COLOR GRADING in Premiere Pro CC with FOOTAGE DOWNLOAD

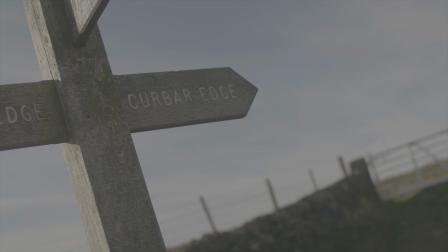[0:00]
In this video, I'm going to show you how to go from this to this, and from this to this, and from this to this. And after we're done with this tutorial, I'm going to give you some overall things to think about when you come to color grade your next project. So let's jump on Premiere and get into it. All right, welcome to this color grading tutorial.
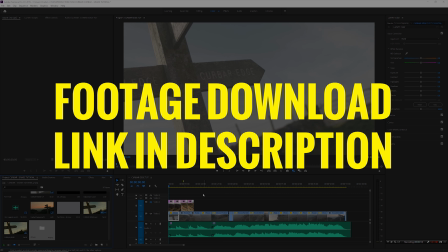[0:21]
So quickly before I jump into this, I just want to show you a couple of still images that I took off today.
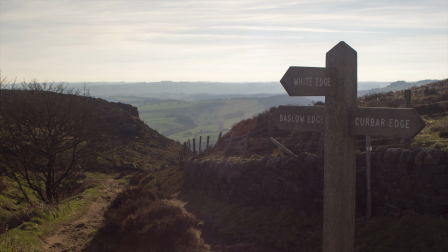[0:27]
So these of jpegs this shot here is very similar to the second shot in the film but it's a still image what i want
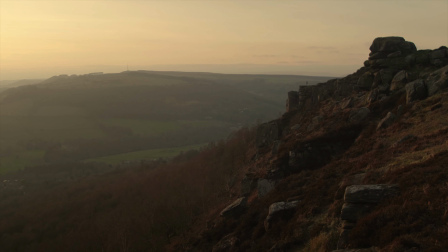[0:34]
you to take away from this is that in pretty much every shot in this video well all the shots in this video i'm shooting into the sun so that
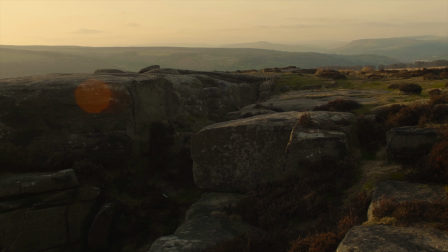[0:41]
everything's backlit the sun is never in the frame it's usually slightly above the frame
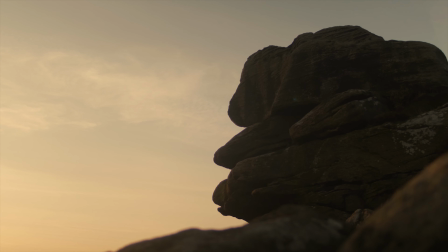[0:46]
or slightly to the right of the frame so it's slightly off camera and
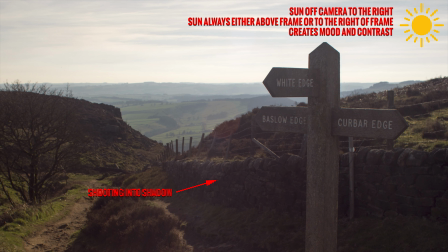[0:51]
what that does it creates mood and contrast because we're shooting into the shadow side of in this case the landscape but obviously if there was
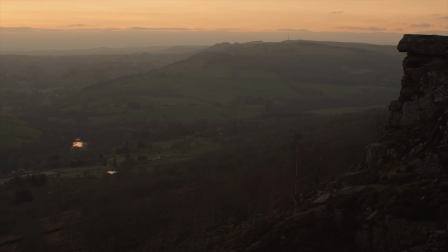[1:00]
an actor in there you'd be shooting to the shadow side of the actor I've spoken about this in a previous video why I think this is important I'll put
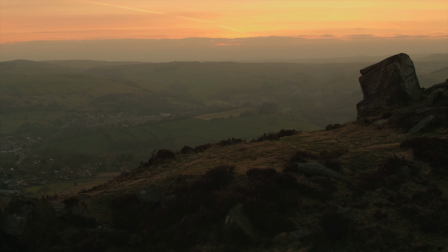[1:08]
a link on the screen right now so you can check that out but compare that to this shot here so the sun's coming from
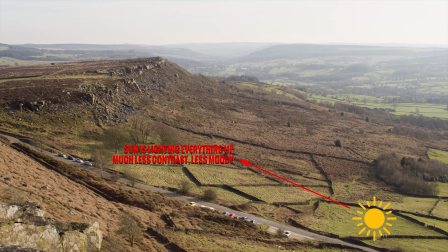[1:16]
the opposite direction much less contrast less moody and And that's quite important.
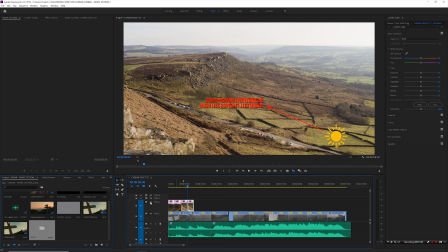[1:21]
Well, it's extremely important, I think, because to create this grade, you need to be aware of where the lighting is, where the sun is in this case, because that's going to have a big impact on the overall look and the aesthetic. So anyway, that aside, let's jump in.
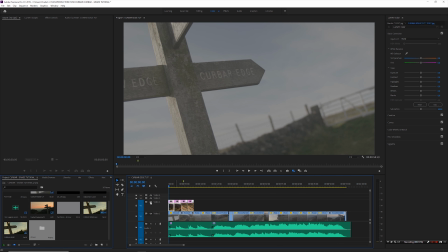[1:38]
This is all shot on the Panasonic GH5 in V-Log L 10-bit, 422, 24 frames a second. and the only difference in this tutorial is if you were using like a sony or a canon or something in log is the very first step you would be choosing a log to rec 709
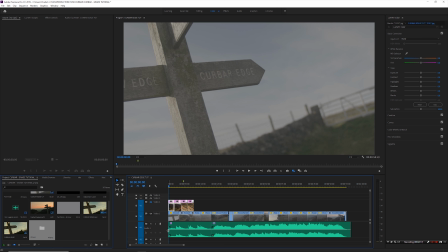[1:57]
look specific for your camera so first thing i'm going to do is select that clip and then up here in basic correction in input look i'm
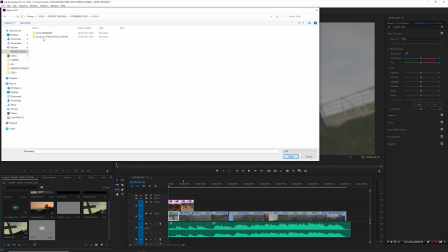[2:07]
going to browse to my vlog l to rec
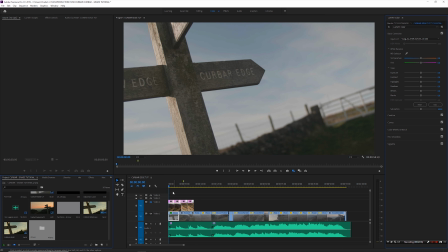[2:11]
709 and we'll just apply that so obviously that put that put that puts that into a sort of normal rec 799 color space and now let's actually get into the actual grade itself so i really like to keep things as simple as possible i don't like to make adjustments to things that i don't need to make adjustments to i think people have a habit of because all these controls are there
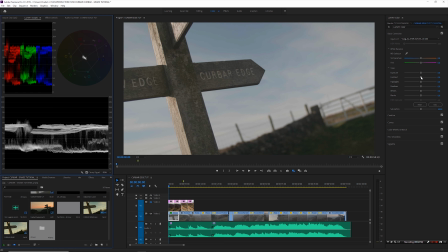[2:30]
trying to use all of the controls you really don't need to do that try and keep everything as simple as possible so i'm going to add some contrast to begin with and then i'll generally go from the contrast to my shadows because i want to define kind of the mood and the darkness
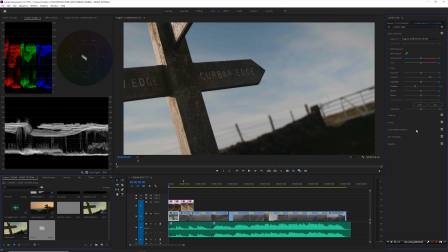[2:45]
of the image I'll leave it there for now and I'm going to jump straight into my color wheel so I want the highlights to take on more of a yellow look because this was when the sun was setting but maybe a couple of hours before so I want to indicate that the sun
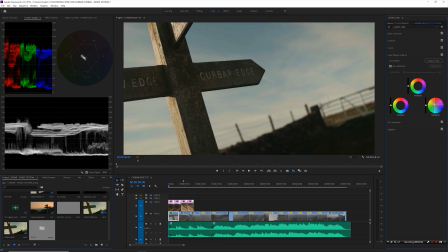[3:00]
is is kind of on its way down so it's going to push some yellow into the highlights that'll do for now I'm not going to touch any of the wheels but what I will do is i'm going to go into curves and i'm going to go to hue versus saturation i'm going to
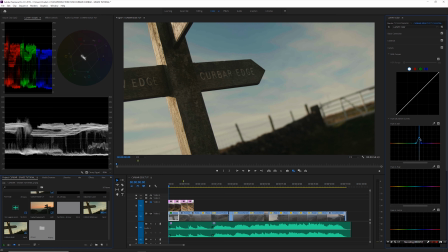[3:18]
pick that blue and i'm just going to pop that a little bit you may notice that the image is looking a bit weird because i've got proxies turned on let me just turn that off and you can see now that all the colors are nice and smooth no sort of blocking or artifacting
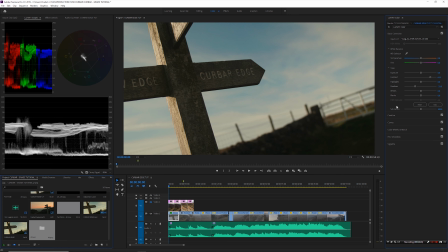[3:34]
going on the other thing i think is really important let's go back to basic correction you want to define your black point and your white point in every image and you want to try and keep those consistent so that they the shots match i'm going to lift my white point in this to
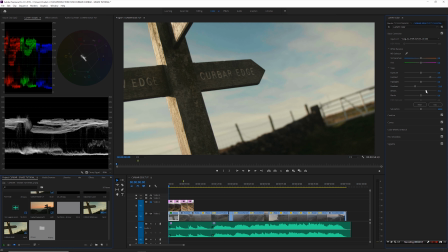[3:47]
80 so i want the bulk of the waveform just to be touching 80 like that and then in on my black point i want that about five i'm not going to crush it all the way down because i want to be able to see into the shadows so those black and white points